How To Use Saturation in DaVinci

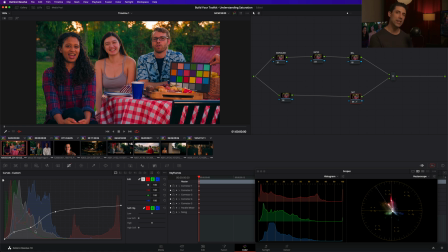However, we haven't seen much movement in any of these cases in terms of that first parameter. How is saturation being calculated? It's still being calculated in a fairly video-esque type of formula.
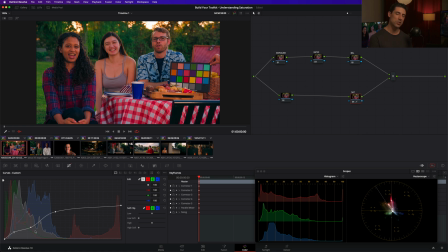Not going to say it's identical in all three cases. It differs slightly in each, but it's pretty similar and it's not necessarily the ideal. And to really give you a context for what I mean when I say that, we need to look at a fourth option.
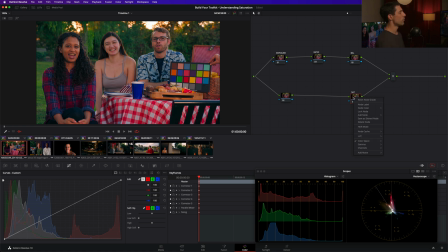Here's what we're going to do next. I'm going to reset this custom curve and I'm going to right click and I'm going to flip this color space now into HSV. And now as a compromise between control and sort of ease and efficiency, I'm just going to go over and do that gamma gain trick that I talked about a moment ago. And I'm going to start to gamma up and gain down.
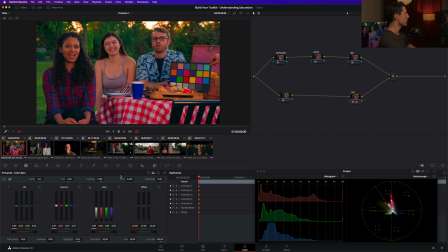And I hope you can see before i even make a comparison that this saturation feels different and now if i wipe to say our color boost version of things a moment ago i'm going to go even further with this to make it a fair fight really push that saturation up and if i
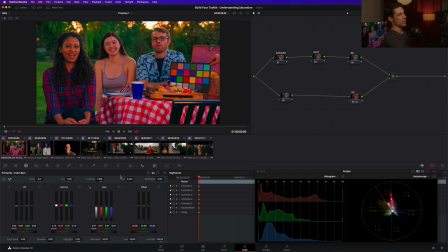wipe to my color boost version this is a very different rendering isn't it now i want to emphasize at this point i'm going too far with these saturation adjustments on purpose i would not envision going much further than 50 percent of what i'm doing here today in any practical context but i'm going
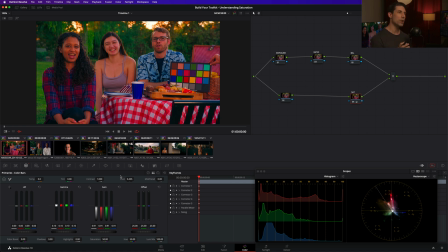this far for a reason and it's because i want to exaggerate the difference between these approaches so that you can see the more subtle differences that you are going to end up creating or the more subtle difference between approaches
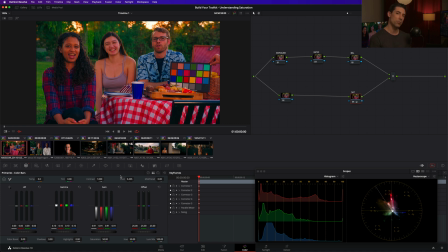that may go by unnoticed when you're color grading because they are subtle but the net of a compromised choice in terms of your sat knob across the course of a project or across the course of a year of color grading that adds up really fast and that's the whole theme the whole premise of this build your toolkit series is i want to give you the ammunition
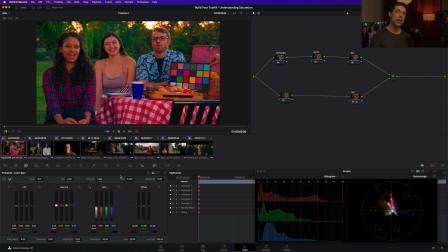to select not just a functional but an ideal tool those are the kind of selections the kind of enhancements to your process that over time make an absolutely massive difference to the quality of image that you are able to put up when you're color grading okay so we're going too far on purpose.
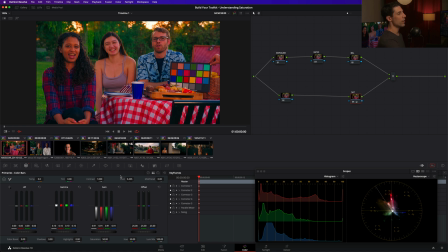But you can see even when we do that, if I compare the HSV approach to the color boost approach, for me, there's not much question.
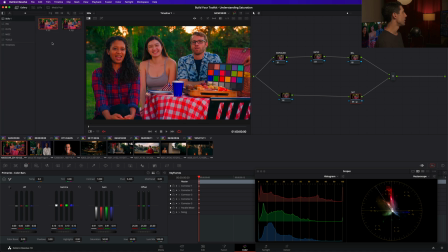And certainly if I compare the HSV approach to the saturation knob approach, really no question.
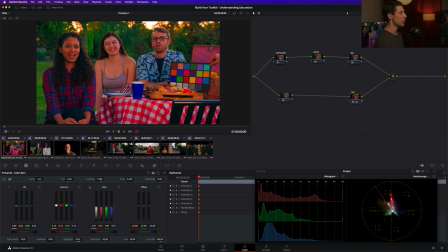If you look at the tablecloth or at the color patch, is anything more saturated in this image? The sat knob version is really a non-starter for me. and the HSV version, even at this kind of extreme level of saturation, still has a certain organic and filmic quality. And what you'll notice with this is that as you're increasing saturation,
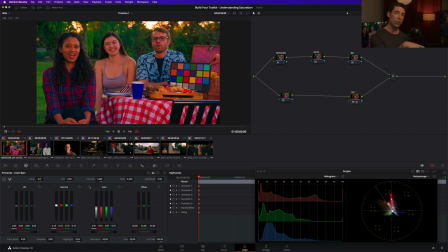the luminance of those colors will either stay the same or actually darken, which is more consistent with a subtractive filmic type of saturation. So I think this is a better foundational position, a better default for me in my practice.
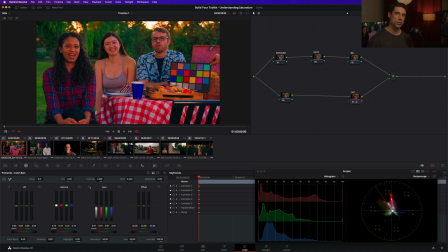Now I want to emphasize here, you don't necessarily have to share my conclusions you might love the way that the saturation knob renders and now being armed with the knowledge of how saturation is being calculated and how it is being manipulated once calculated you might say hey saturation is great that's the thing
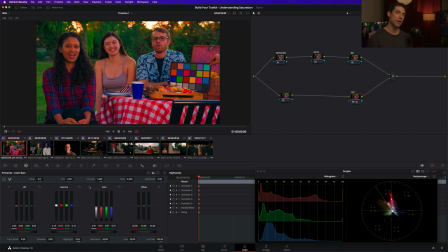for me and that would be awesome my premise here is not to indoctrinate you into my aesthetic my premise is to give you the tools for evaluating the different saturation knobs and methods and adjustments available to you so that you can select the tool that best supports your creative agenda.